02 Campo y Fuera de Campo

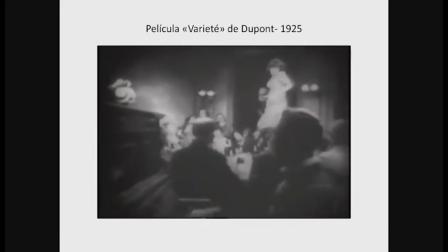[24:31] The opening scene between investigator and prisoner 28 quickly became famous.
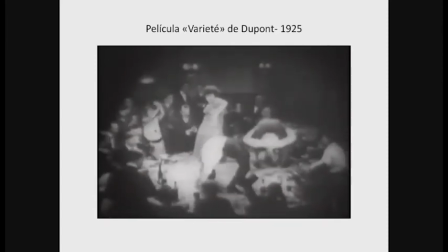[24:35] Critics praised Yannings for acting with his back, since we never see his face in this scene.
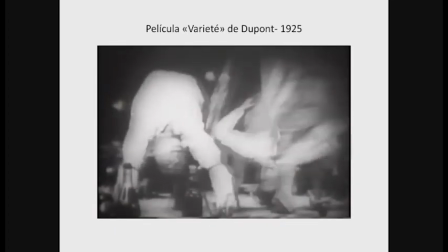[24:40] It's only in the final scene, after the extended flashback, that we get a frontal view of him as a prisoner.
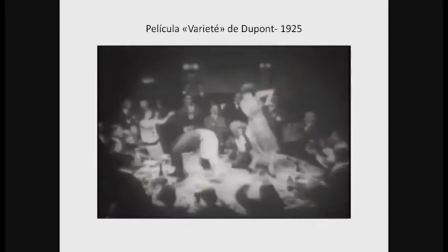[24:47] Basically, the opening is an over-the-shoulder shot reverse shot situation with no reverse shot.
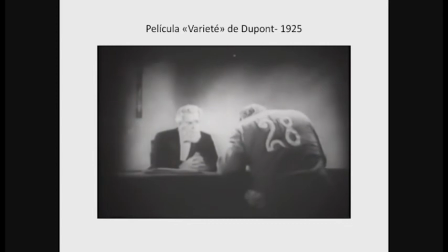[24:51] The shot reverse shot pattern had only become a really common convention in the United States since 1917,
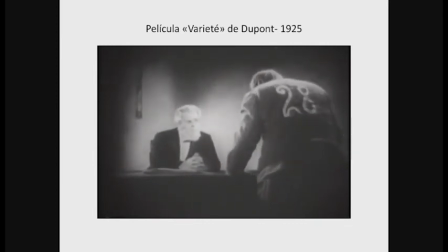[24:58] and in Germany, it only became widespread in 1923.
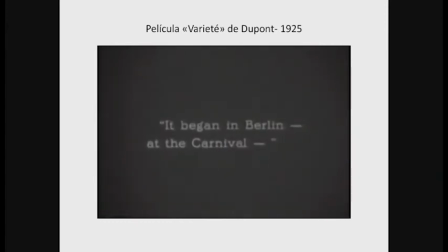[25:01] It's interesting to me that by 1925, the lack of a reverse shot would seem such a big deal and be so widely commented on.
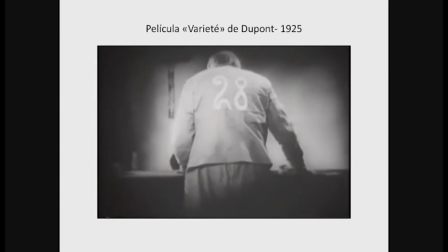[25:12] In the American version of the film, the flashback starts with a carnival scene, with the camera freely moving about on the swings and Ferris wheel.
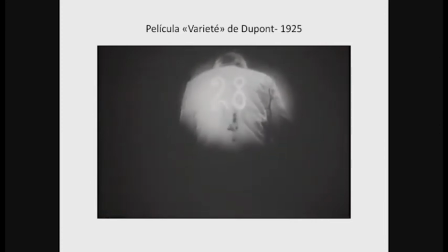[25:20] The effect is sort of a combination of the elevator scene in The Last Laugh and the carnival ride of Jean Epstein's Cour Fidèle.
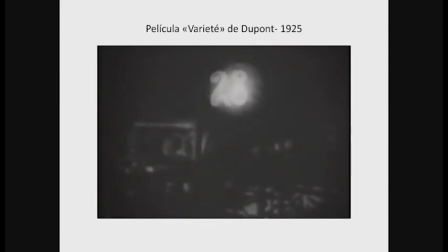[25:26]
Y fíjense acá cómo se activa el lateral derecho y una vez más el lateral superior.
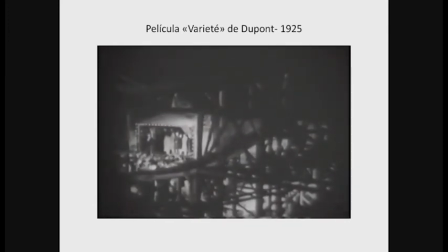[25:33] The most famous scenes, however, are the trapeze performance.
Bueno, si continuamos con otros ejemplos,
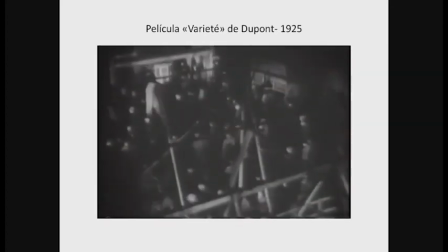[25:38]
vamos a tener otra película famosísima en la historia del cine, que data de 1928.
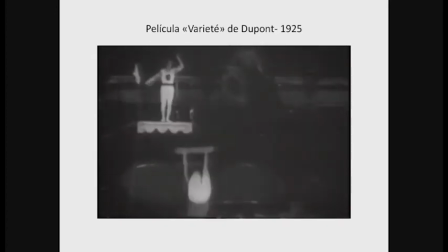[25:46]
Se trata de la primera versión cinematográfica de La Pasión de Juana de Arco.
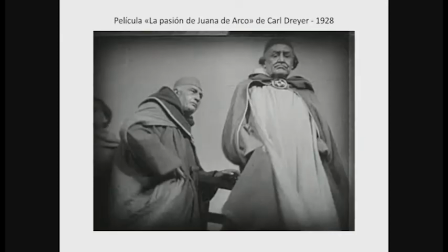[25:54]
Observen en primera instancia la posición de la cámara, que es muy importante en la construcción del relato, y miren todo el tiempo estos planos detalle y cómo la direccionalidad de la mirada y los planos detalle construyen un
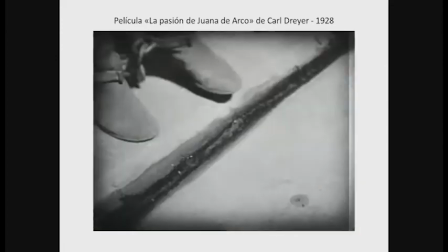[26:10]
imaginario cuando en realidad hay una cantidad de elementos que no están presentes en la escena.
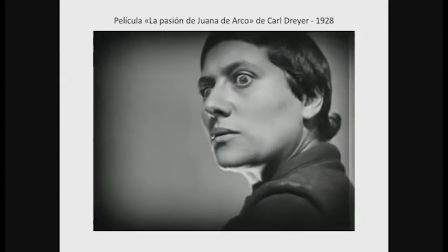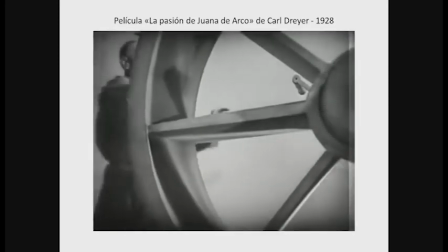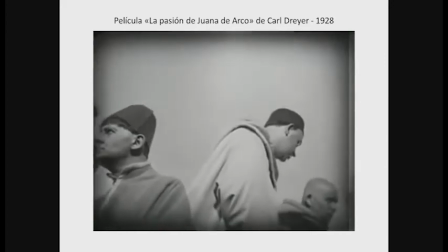[26:27]
Observen acá cómo el lateral, esa mirada iba hacia la izquierda, esta mirada se dirige hacia la izquierda, ahí la mirada se dirige hacia arriba,
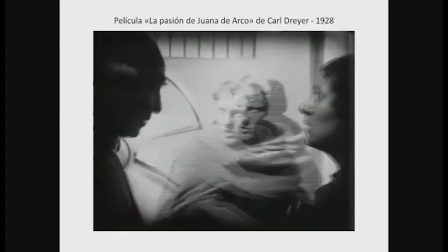[26:37]
lateral superior, lateral derecho,
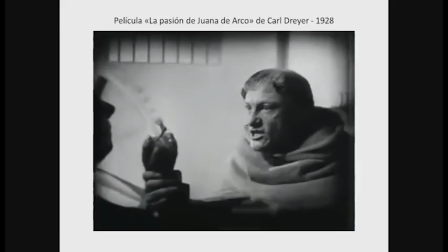[26:44]
detrás de cámara.
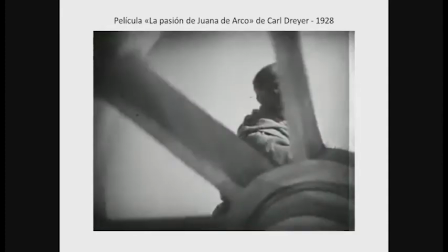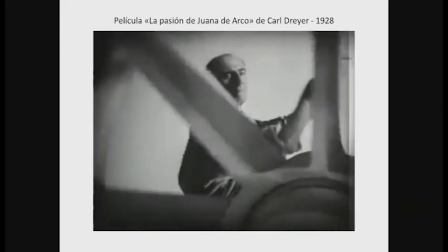[26:51]
Lateral derecho y superior.
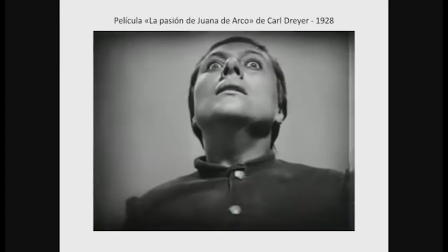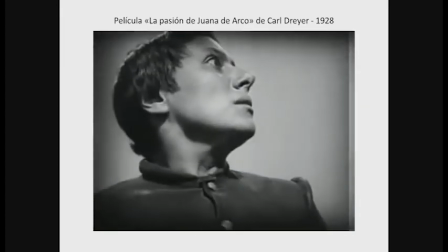[27:00]
Lateral superior.
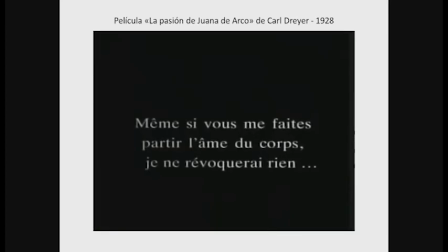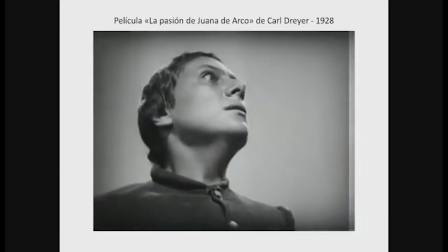[27:08]
Nosotros todo el tiempo nos estamos imaginando la presencia de los inquisidores acosándola a Juana de Arco.
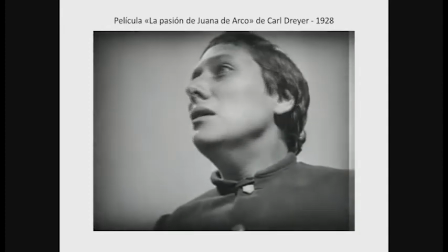[27:18]
Así como también nos imaginamos el peligro y el sentido de la muerte a partir del movimiento y el plano detalle.
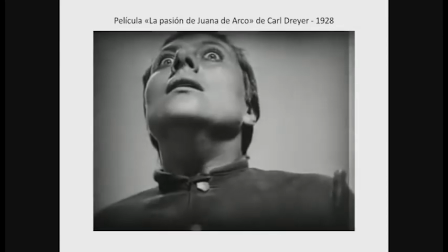[27:28]
Es muy interesante la posición de la cámara en esta película.
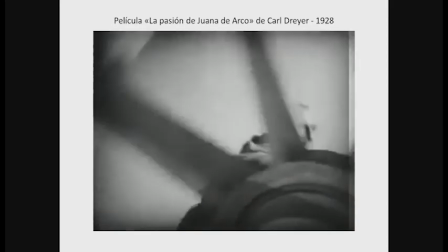[27:33]
Observamos acá el lateral inferior, cómo se activa claramente.
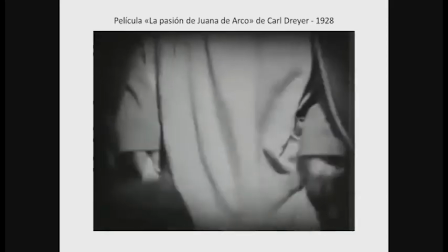[27:38]
Ahí, él está mirando hacia abajo, la está mirando a Juana de Arco.
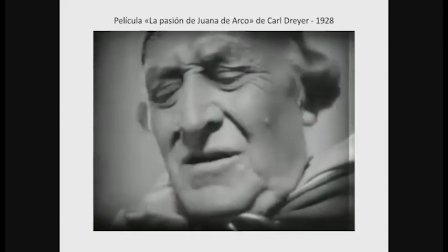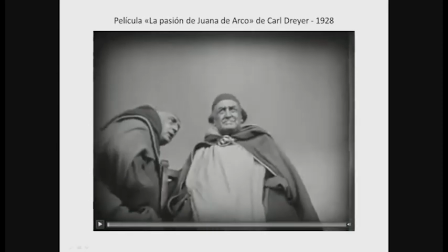[27:48]
Y cerramos este recorrido del concepto de fuera de campo con una película
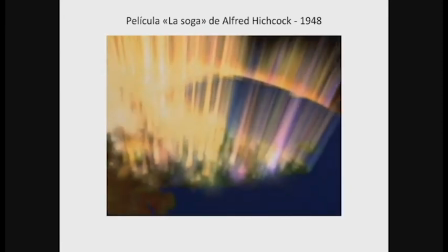[27:57]
que es sumamente interesante, también en la historia del cine, se llama La Soga, de Alfred Hitchcock,
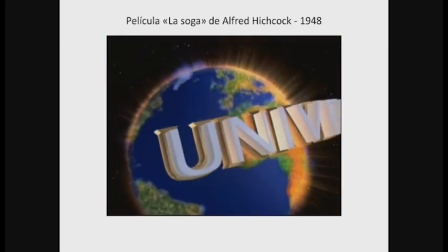[28:04]
que es sumamente interesante porque,
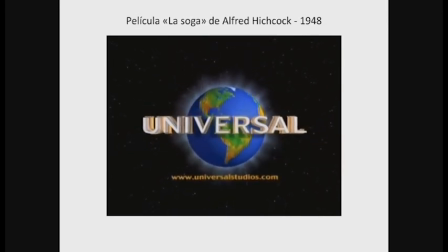[28:07]
primero, es una película que técnicamente se realizó en un solo plano secuencia, es decir, no hay corte de cámara.
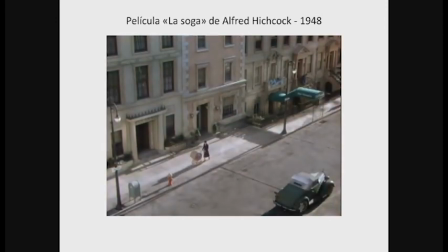[28:15]
Toda la película se desarrolla dentro de una escenografía adentro de un departamento, a excepción de este encuadre que vemos ahora, que es la presentación.